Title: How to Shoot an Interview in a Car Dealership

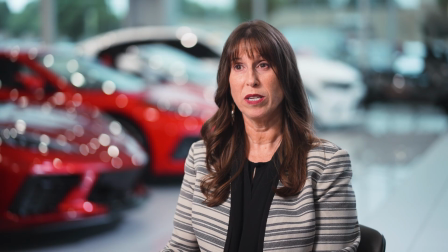Today, I'm going to show you how we set up this interview at a Chevrolet dealership using techniques that you can easily emulate with your own equipment.
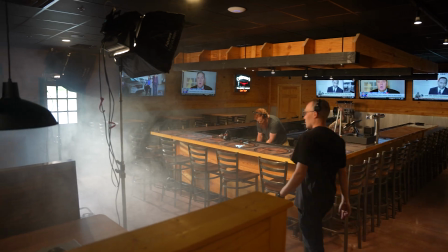Hatfield Media is a full-service marketing agency, and we in the video department are always looking for tools and techniques to streamline the production process. Let's get started.
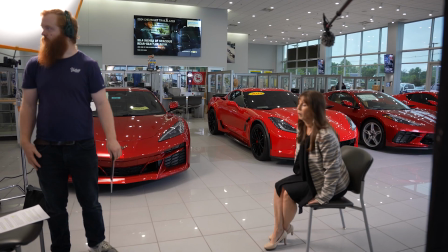We chose to seat our interview subject next to a line of Corvettes and set up the main camera to shoot
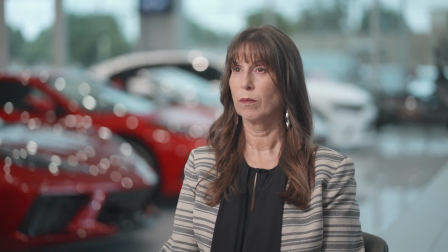down the line of cars in order to increase visual depth and allow the windows to fill the background, which came in handy later when we set up the backlight, but we'll get to that in a minute. If you have the available equipment, it's a good idea to shoot an interview with at least 2 cameras so that you can seamlessly cut out dead space or splice 2 clips together without an annoying jump cut.
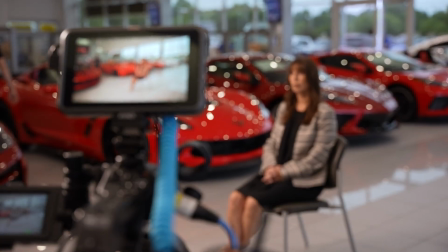We obviously wanted the focal point of our 2 camera angles to be the interview subject, but we didn't want to miss the chance to highlight the sleek Corvettes as well.
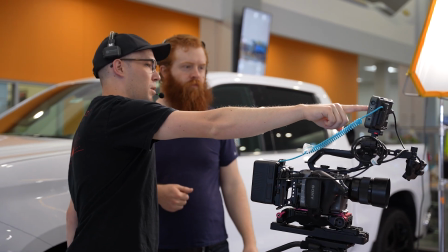So our main shot was on an 85mm lens with a very wide open aperture.
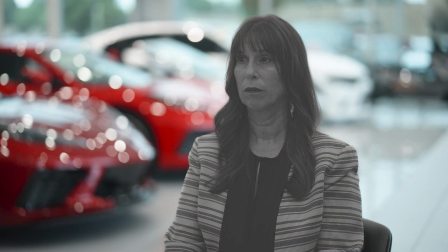The long lens helped compress the space and made the cars appear larger in the frame, while the open aperture kept them out of focus in relation to our subject. For our second camera angle, we chose to shoot on a wider 35mm lens so that the cars would be more prevalent and in focus,
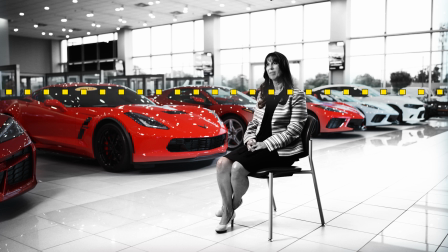but we kept the subject's head above them in the frame so that she remained visually dominant.
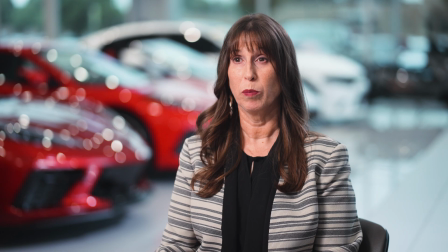These 2 angles gave us the ability to show off the cars in one shot, but then cut to a close-up during important pieces of information where the cars might be a distraction. So we have our angles, let's talk lighting.
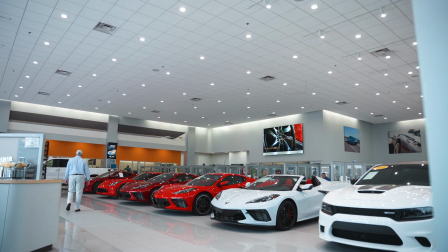There was a lot of ambient light in the room from the windows and ceiling fixtures, and while this really helped create some interesting reflections on the cars, we wanted to bring down the ambient light on our subject so that the shape of our light would be consistent and well-defined.
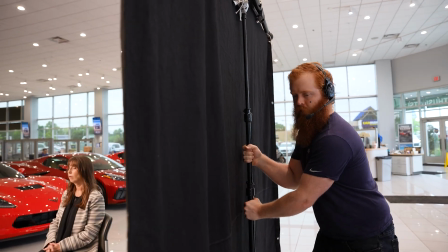We set up what's called a negative fill and moved it as close as we could to our subject to lessen the amount of light that could reach that side of her face.
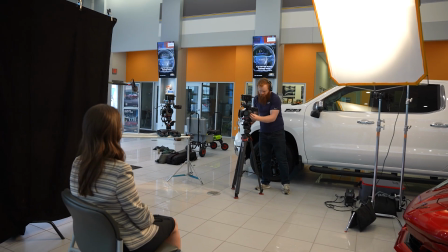We set up our key light on the other side, raised it up to make it appear more like a practical source,
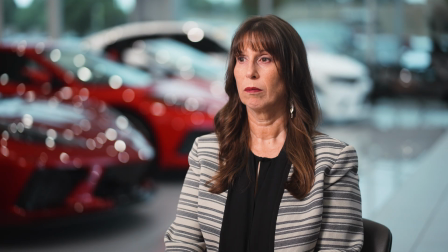and fired it through a one-stop diffusion panel to soften the light and make the shadows less harsh. To create some visual contrast, we wanted the room to feel a bit more blue than the subject.
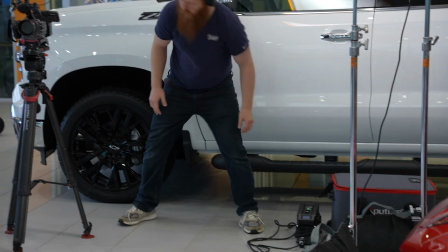So we set the key light to 4300 Kelvin and matched the white balance in camera, making the daylight and white overhead light in the background appear cooler.
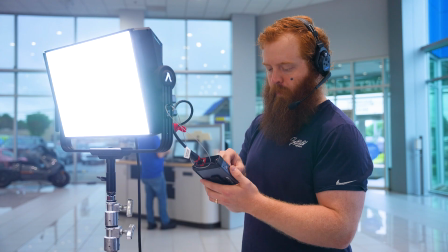We staged a backlight and set it to 6300 Kelvin so that it would also appear more blue, consistent with the windows. If this video has been helpful to you, or if you think we should have chosen med school, let us know in the comments. This is Hatfield Media. See you next time.